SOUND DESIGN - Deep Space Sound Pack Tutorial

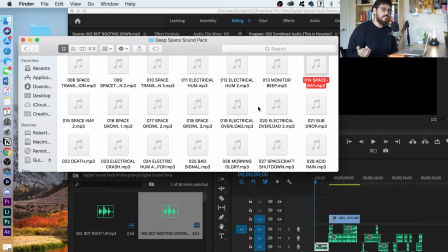[4:08]
Like sounds are super important and super powerful because they literally paint pictures in your head. I like this one. This one's literally just called Death. So when I created this one, I'm like, yo, this sounds so intense. So in this sound pack specifically, you're gonna have different sounds as far as very short ones, but also longer ones.
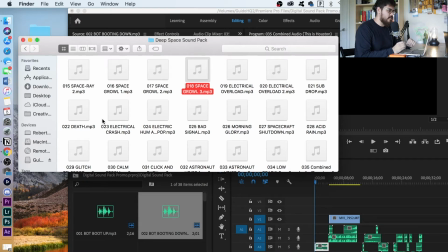[4:28]
So I wanted to create a few long ones that you can use, so that way you can just have that in the background of your whole video, so that way you don't have to worry about needing to create longer sounds. So I already took the time to do that for you. So this is called Death.
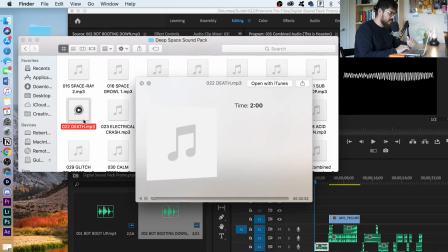So So like if you were to hear that, just like if you're sitting at home right now during quarantine and you just hear that sound, you're like, all right, something crazy is about to happen,
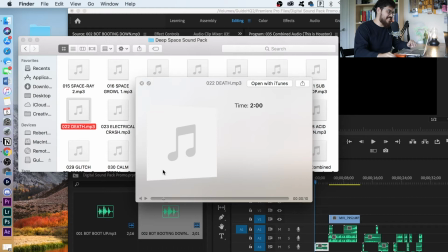[5:02]
and I don't know what's gonna happen, but like that's gonna be pretty crazy. So yeah, so that's just it.
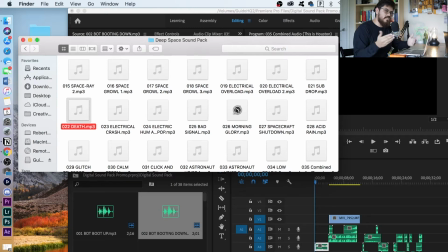[5:07]
And as you can see, it's like 2 minutes. So I have a couple different sounds that are longer, so that way you can just put it in the background of your noise and then add on top of that.
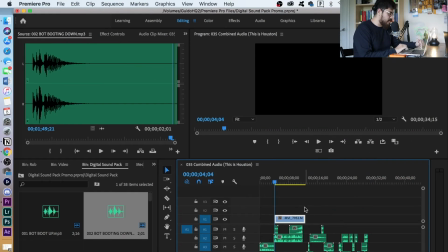[5:14]
All right, so here is actually the current project I have for our sound promo.
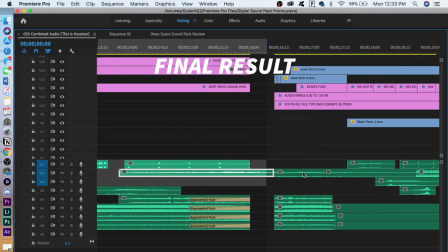[5:21]
I'm actually making the tutorial before I have the promo done, so it's kind of interesting to kind of see the building blocks of it.
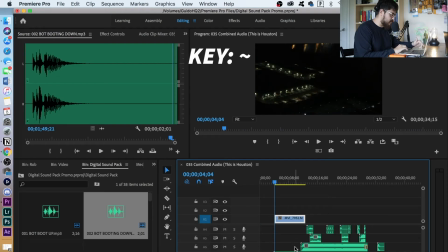[5:28]
But I'll just click the tilde button for those of you who use Premiere Pro.
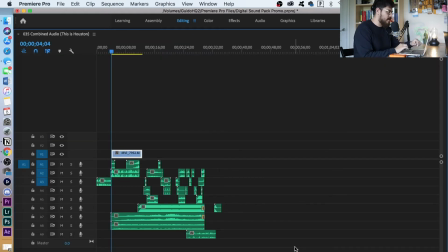[5:32]
That just kind of expands the whole workspace there, so I'm able to kind of zoom in, and as you can see,
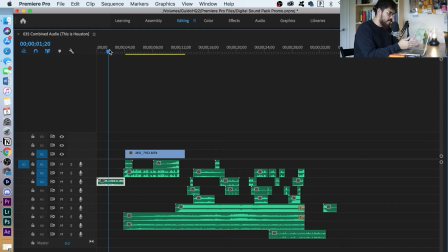[5:38]
I literally just dragged and dropped different sounds from my sound pack and I put it into the timeline, and then I stacked them up to create newer sounds, to have them kind of work along each other.
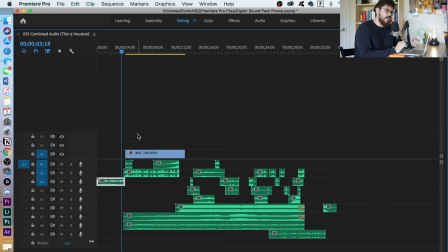[5:53]
And it's kind of cool because I never really did this before, this specific type of project, because I normally do all this craziness with like my videos, but for the audio it's not really this intense.
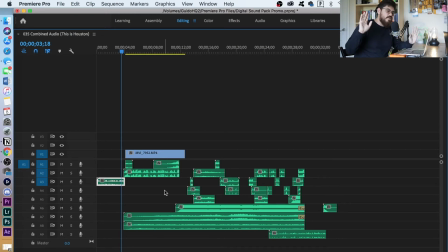[6:07]
But it's kind of like I'm working like a sound designer. I'm not nowhere near that level yet, but it's kind of cool to kind of see the beginning process of it. So as you can see, these longer ones are like the sound beds for the length of the promo that once it's created, that's what it's going to be.
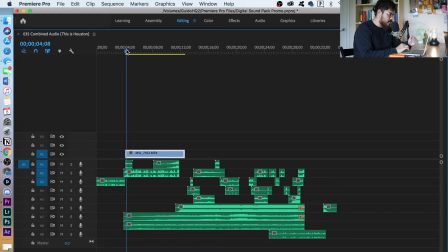[6:27]
And you can kind of see how they kind of all just start popping in throughout. So I was going for a deep space type of vibe, like you're going in space into the unknown. It's a little scary, but it's also kind of like you're getting all these signals coming in.
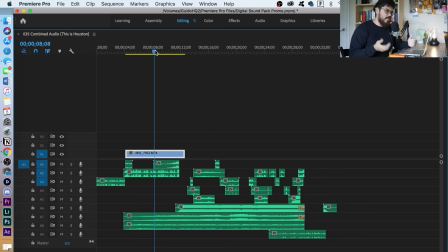[6:44]
So that's what I was going for. I also took the time to record myself talking into the microphone and then switching it up so I sound almost like a space astronaut. So that's me literally in the countdown part.
In T-5 seconds.
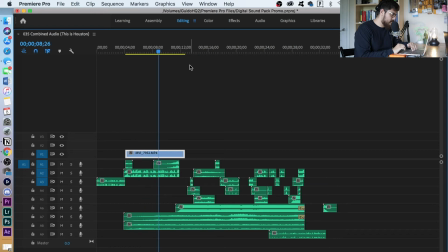[7:01] 3, 2, 1. Houston, we have liftoff.
So yeah, that's pretty cool. I don't know, like once you're like, when you're doing it, you're like, I don't know how this is gonna sound, but once you like put it all together and you start listening to it,
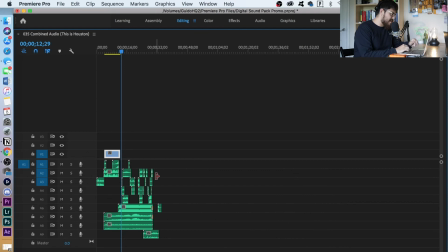[7:14]
you're like, whoa, that sounds pretty intense. So yeah, so that's kind of what we were doing here as far as creating the promo.
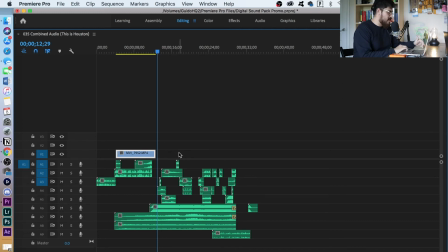[7:21]
As I said, it's still not completely done yet, but that's just kind of the overall process. So you click tilde to get out of this and get back to your regular workflow.
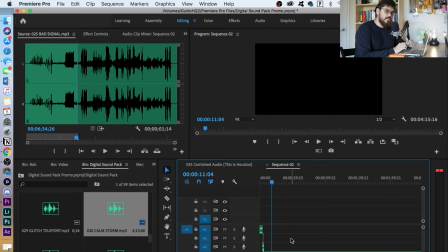[7:30]
All right, so for the last part of this video, I'm actually going to give you some tips as far as what you can do to manipulate and transform the audio files that I created to make your own audio files as well,
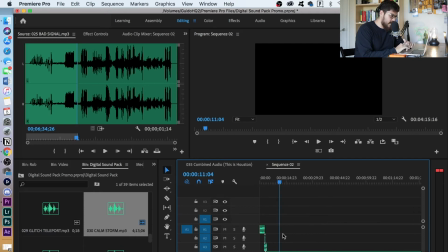[7:43]
if that makes sense. So one thing that I kind of like doing a lot that I really didn't think about doing until relatively recently was actually slowing down or speeding up audio files and even reversing them to make a completely new sound.
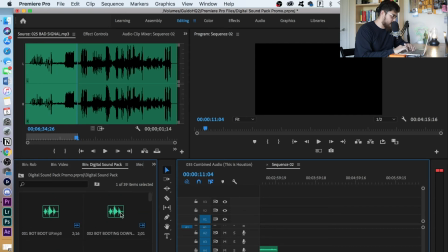[7:59]
So to kind of give you an example of that, I'll do this one. So this is bot booting down.
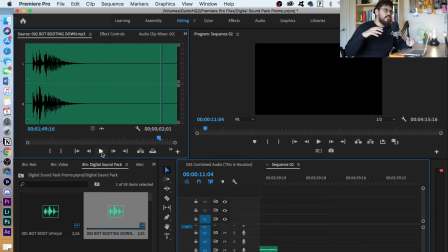[8:07]
All right, so it's kind of like almost like a TV that's just turning off.